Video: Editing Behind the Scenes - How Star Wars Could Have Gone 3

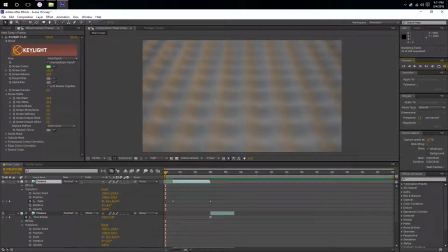(12:09)
If I skip to like 11:10,
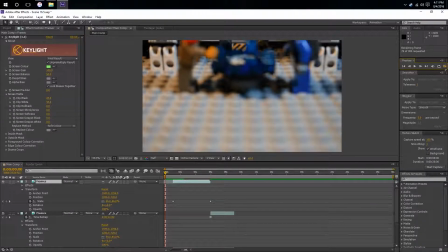(12:12)
it's rendering it out there, but that's basically the final, pretty close to the final shot that we get.
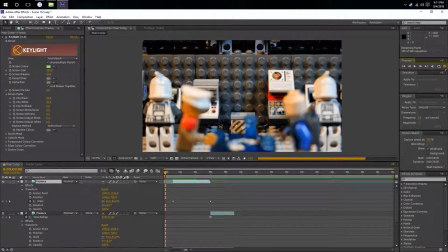(12:20)
It's zooming in and panning up at the same time.
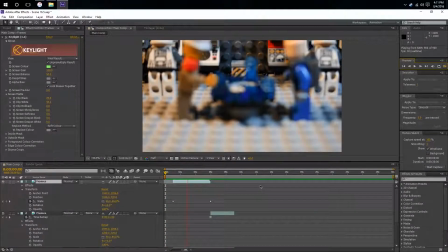(12:27)
And then I end up adding a clip on the end, obviously,
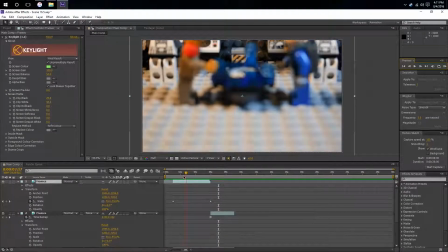(12:31)
a static image of them looking out, and just zoom in on that.
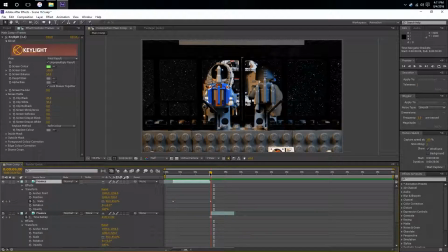(12:38)
But yeah, that's basically how I did that scene. That's just basic keying. The camera pan was actually done in practical, which I could have done a little bit better. I kind of rushed it, to be honest. I should have done a way slower pan.
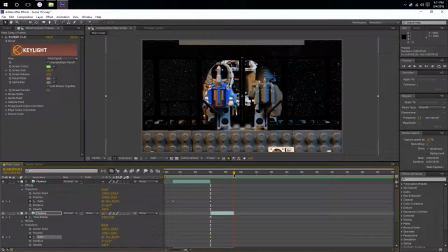(12:55)
Also, probably not even done a physical pan,
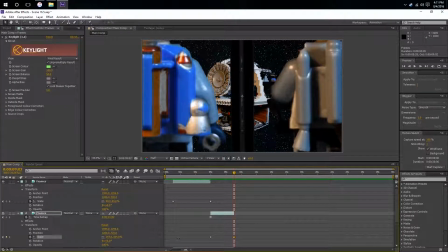(12:58)
just probably should have done the pan inside of After Effects here in hindsight, because it would have looked a lot smoother.
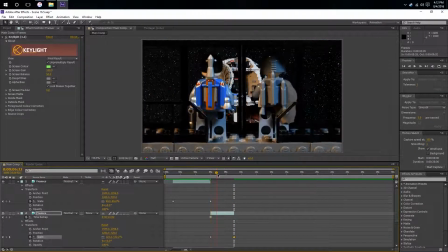(13:06)
But I think it definitely got my point across on what's happening here.
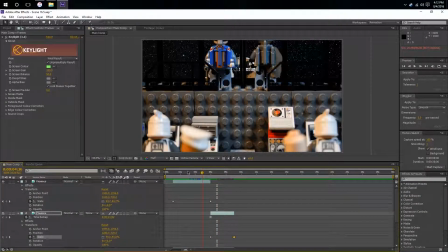(13:13)
And this scene is obviously replicated from the end of Episode 3,
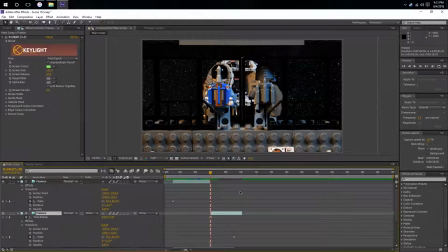(13:19)
when Darth Vader and Lord Sidious are looking out upon the Death Star.
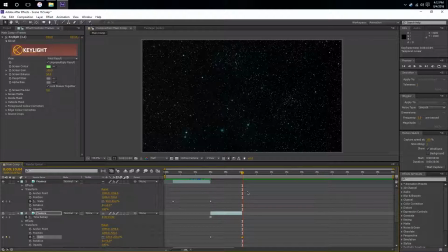(13:23)
But yes, that is basically it for this sequence.
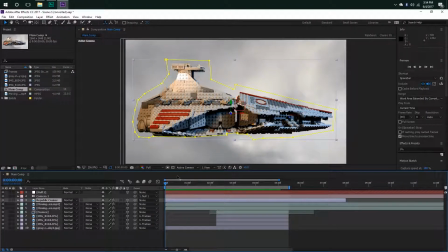(13:31)
Alright. So, this next sequence I wanted to share because I knew that it was going to be the biggest problem. When I first envisioned the stop motion, all I knew is that I wanted a shot of the Republic cruiser in the space,
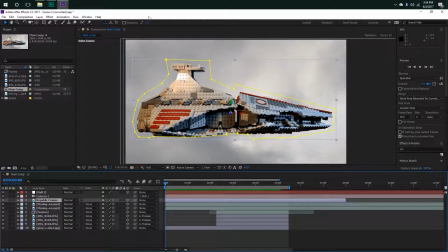(13:48)
and then I wanted it to pan down upon the battle happening upon the bridge. But anyways, basically, I took a picture of the Republic cruiser on a green screen.
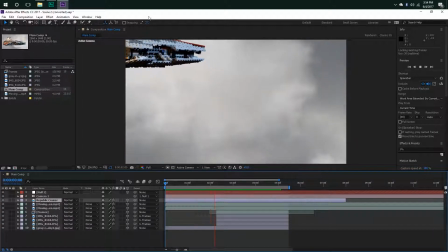(14:04)
Then I took a picture of the battle on a green screen, and I end up basically being able to create this.
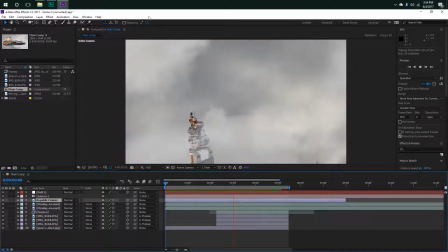(14:11)
Now, this scene, I really tried to make it as good as I could, but we got some beautiful thunder outside happening right now.
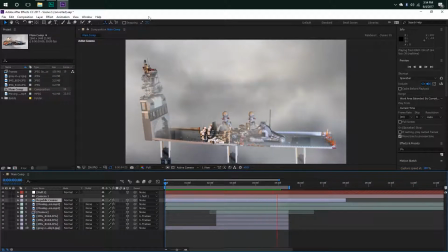(14:21)
This scene, I really did try to make it look as good as I could, because the stop motion filming of the bridge was not very good. It was one of the first things I filmed.
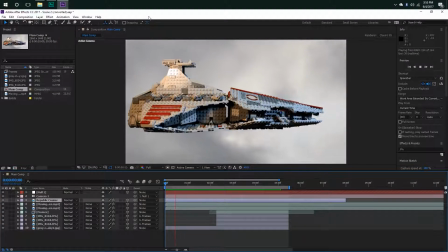(14:33)
It was done really quick, and if you look at it closely at what's happening on that bridge, it's pretty bad.
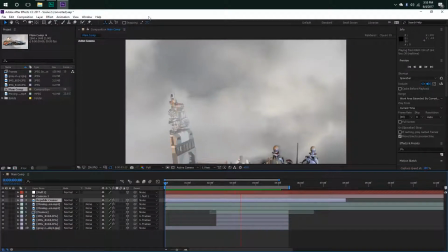(14:40)
There's just some droids pushing forward and just a ton of clones dying. And then we cut to a shot of where the clones are kind of fine,
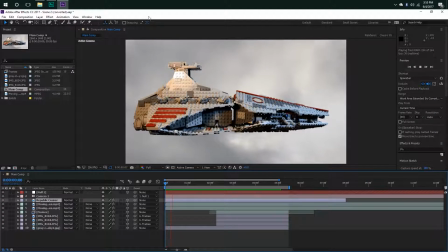(14:49)
but also, there's shadows taking place on the green screen that then are
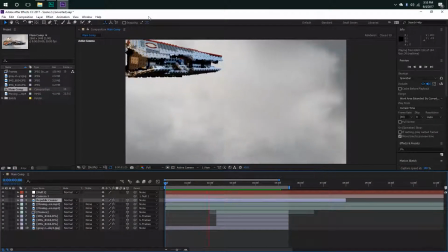(14:56)
definitely in the background there from those little UTATs. I don't know what they're called.
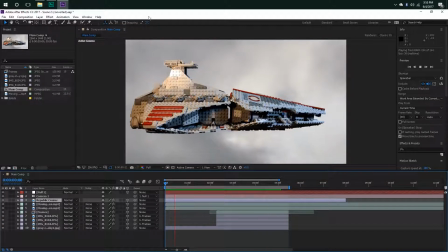(15:01)
Those little spider droid things.
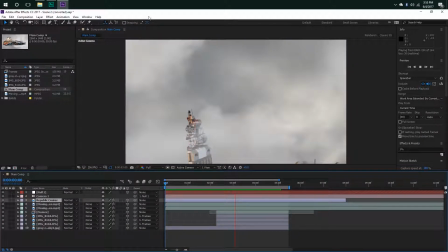(15:06)
why would I call them UTATs? Anyway, but yes, I essentially put.
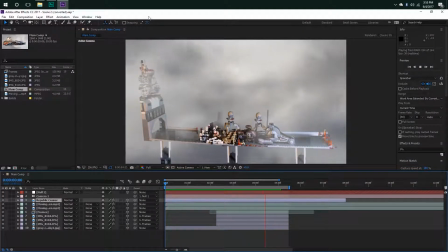(15:14)
Also, there was some great cloud fog,
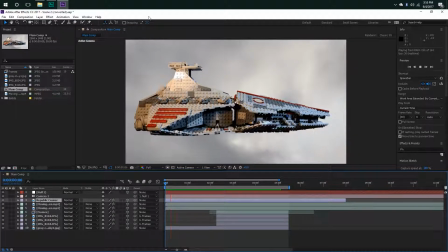(15:19)
like moving things that I got from YouTube, I think, that I ripped from YouTube, whether on a green screen. And that made it look a lot better.
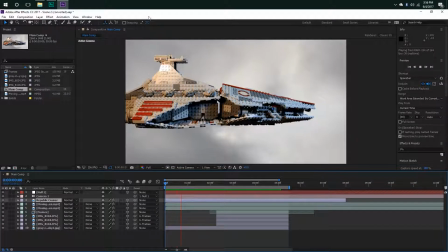(15:29)
It makes it look a lot more immersive and like it basically adds a lot more to the atmosphere of the scene.
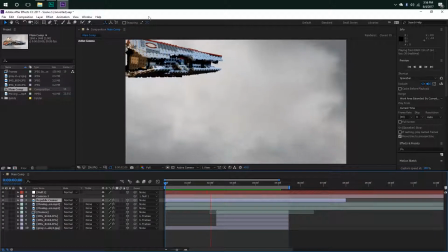(15:38)
And what's funny is the stands
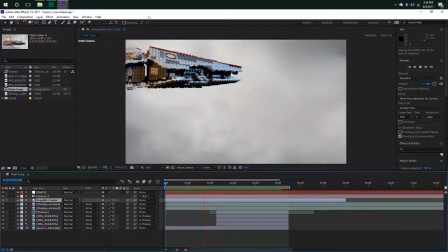(15:42)
that the stop motion that the bridge is sitting on are keyed in too. If you look closely, the bridge is transparent enough where that you can see through it,
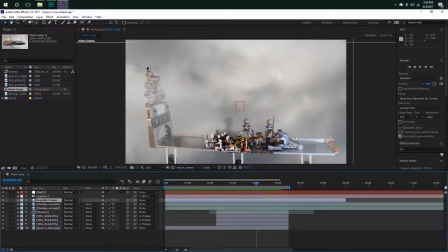(15:52)
and there's uh, basically those are the platforms right there.
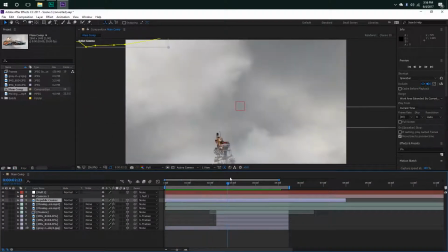(16:00)
But yes, the reason this scene was so fast is because I didn't want people to look at it very long,
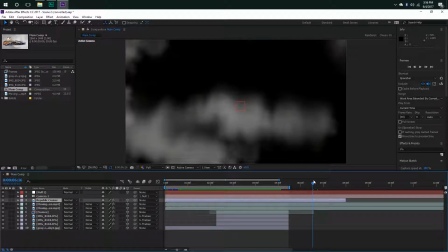(16:06)
and also you can see how blurry those clouds are right there.